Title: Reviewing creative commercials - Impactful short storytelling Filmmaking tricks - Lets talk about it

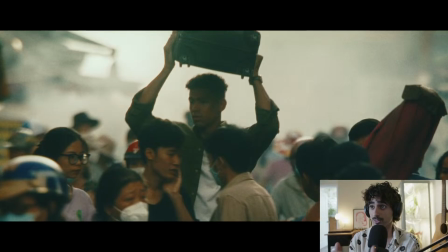12:38 Mixing up the perspectives to have kind of breakups in the shots. Really cool.
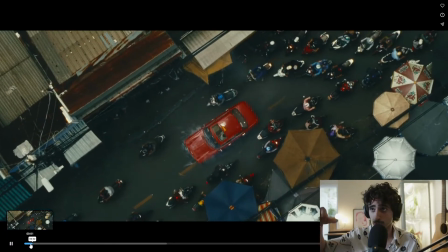12:42 So going from that drone to the in-camera orbit, in-car orbit,
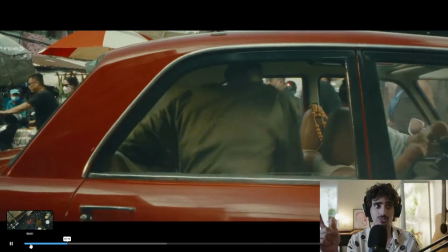12:50 macro, nailed by those sound effects, and then have that locked off shot.
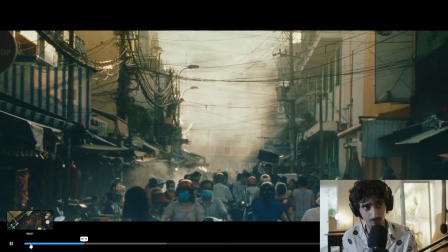12:58 Really cool.
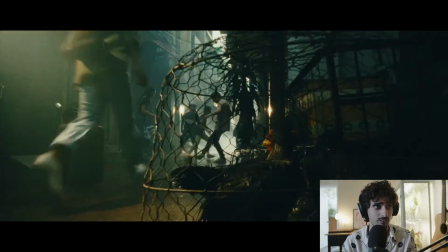13:01 And now we slow it down. A probe.
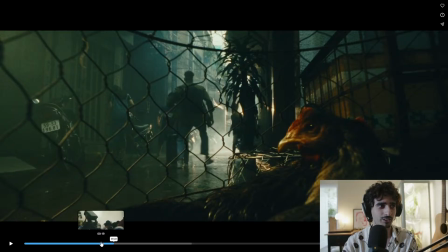13:07 Oh, I love a good probe shot, especially with that interest.
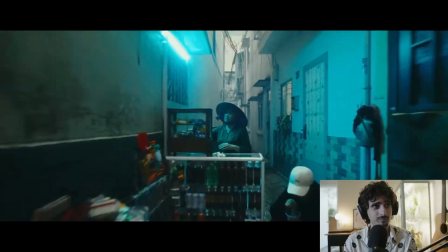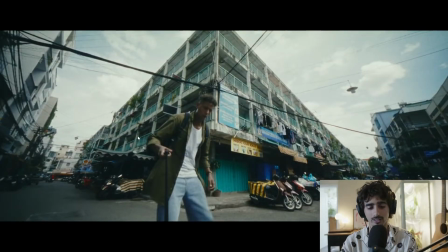13:19 Super wide angle, and the framing here is spectacular. With
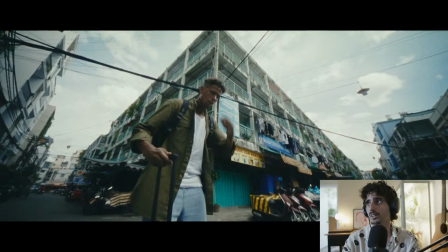this kind of breakup here. Love that framing. We get that wide angle push in, and then we have this
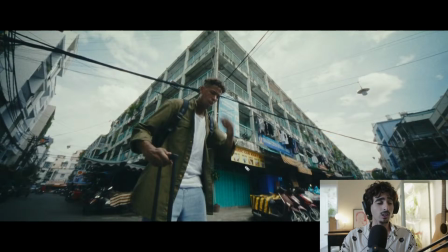13:45 we have this wide angle push in, and then we have this triangle kind of leading our eye straight to our subject. So that's a really cool kind of point there.
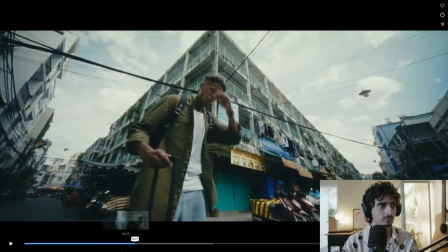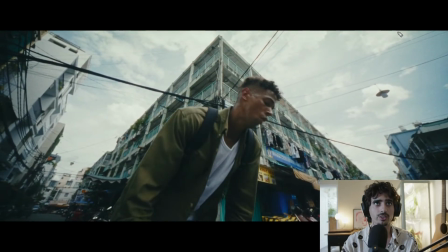14:06 And especially with wide angles like this, like you can see kind of the vignetting in the corners here. You can see the way it warps. You know, I have a Tsukina 8mm that has a very similar kind of like fisheye feeling, and I really should break that out more often in my work.
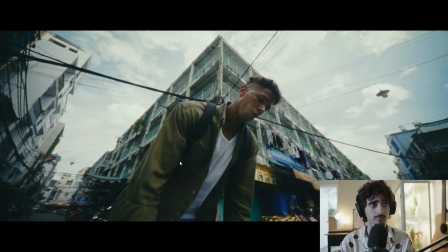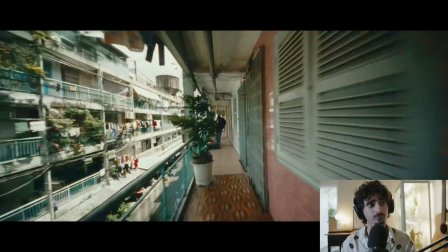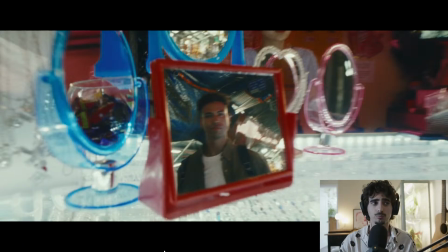14:36 Once again, kind of talking about pace, right? So it's like going from like slow, fast, that intrigue.
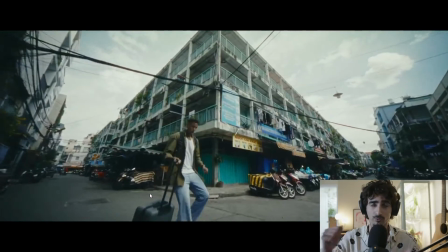14:45 So we're running, we breathe.
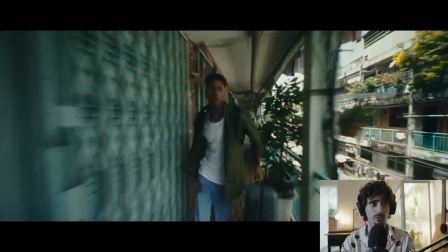14:51 And we bring it back up. And really what sells that too is the high pass filter that you have in the audio.
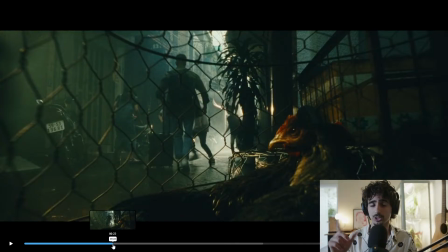14:58 You can feel the change just listening to it. Like if you listen.
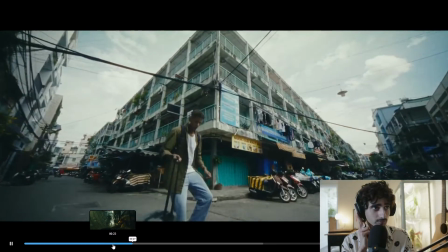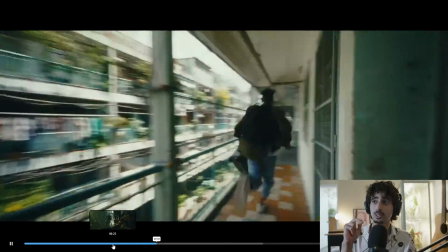15:13 The only clarity is in his ref.
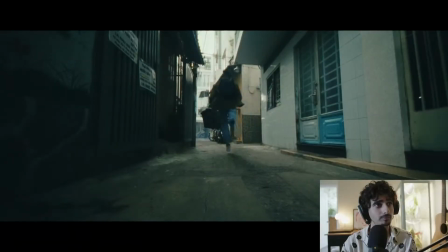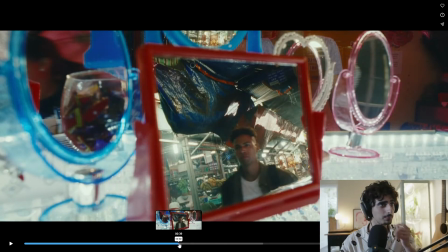15:23 That was a fun transition here. Going from his reflection and then pulling out.
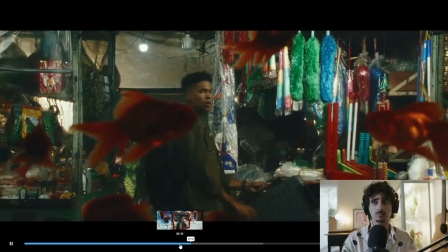15:32 Really cool.
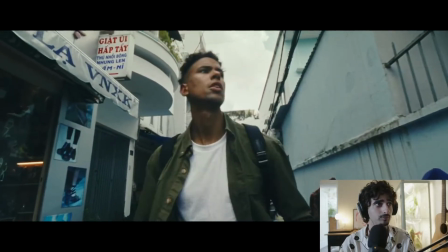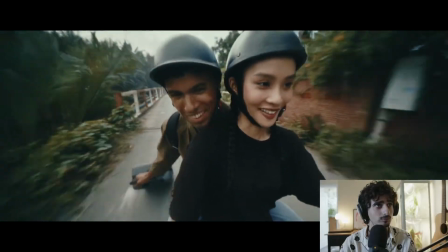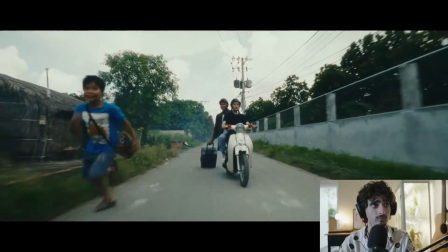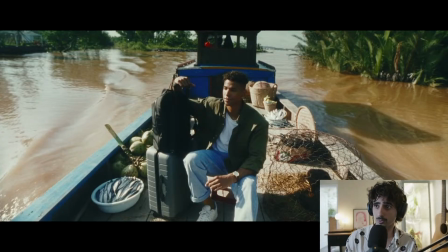15:49 And really, what this spot does very well is kind of nailing perspective changes.
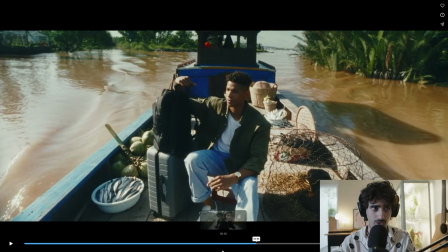15:55 Just some like notable shots for me are going from, you know, like these little environments that we're showcasing here.
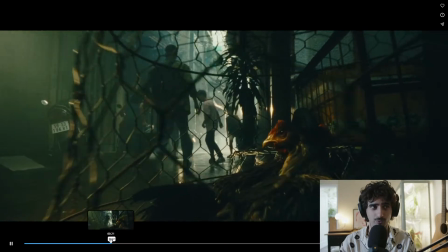16:06 Like, for example, this shot when we are straight up on this chicken,
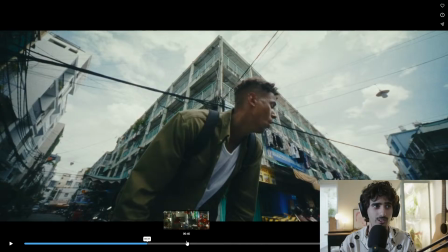16:12 this perspective, and then we're in this mirror,
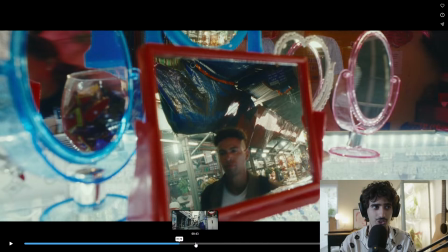16:17 and then the fish is another really cool one.
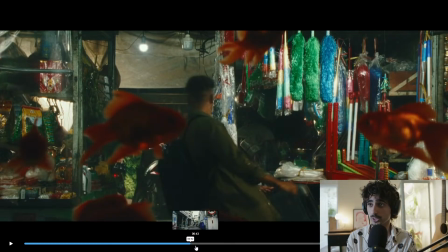16:24 Showing multiple perspectives in one like location, like seeing the world through multiple different like unconventional lenses.
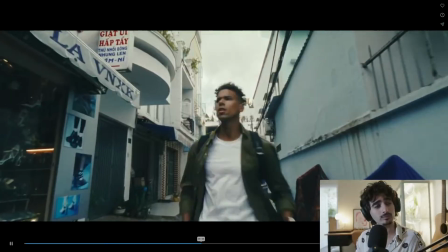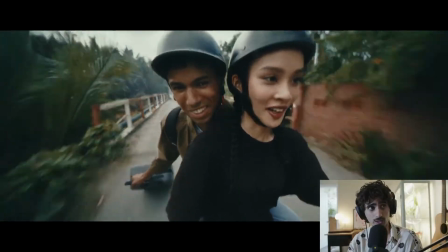16:42 Great choice in terms of color, having the white and black.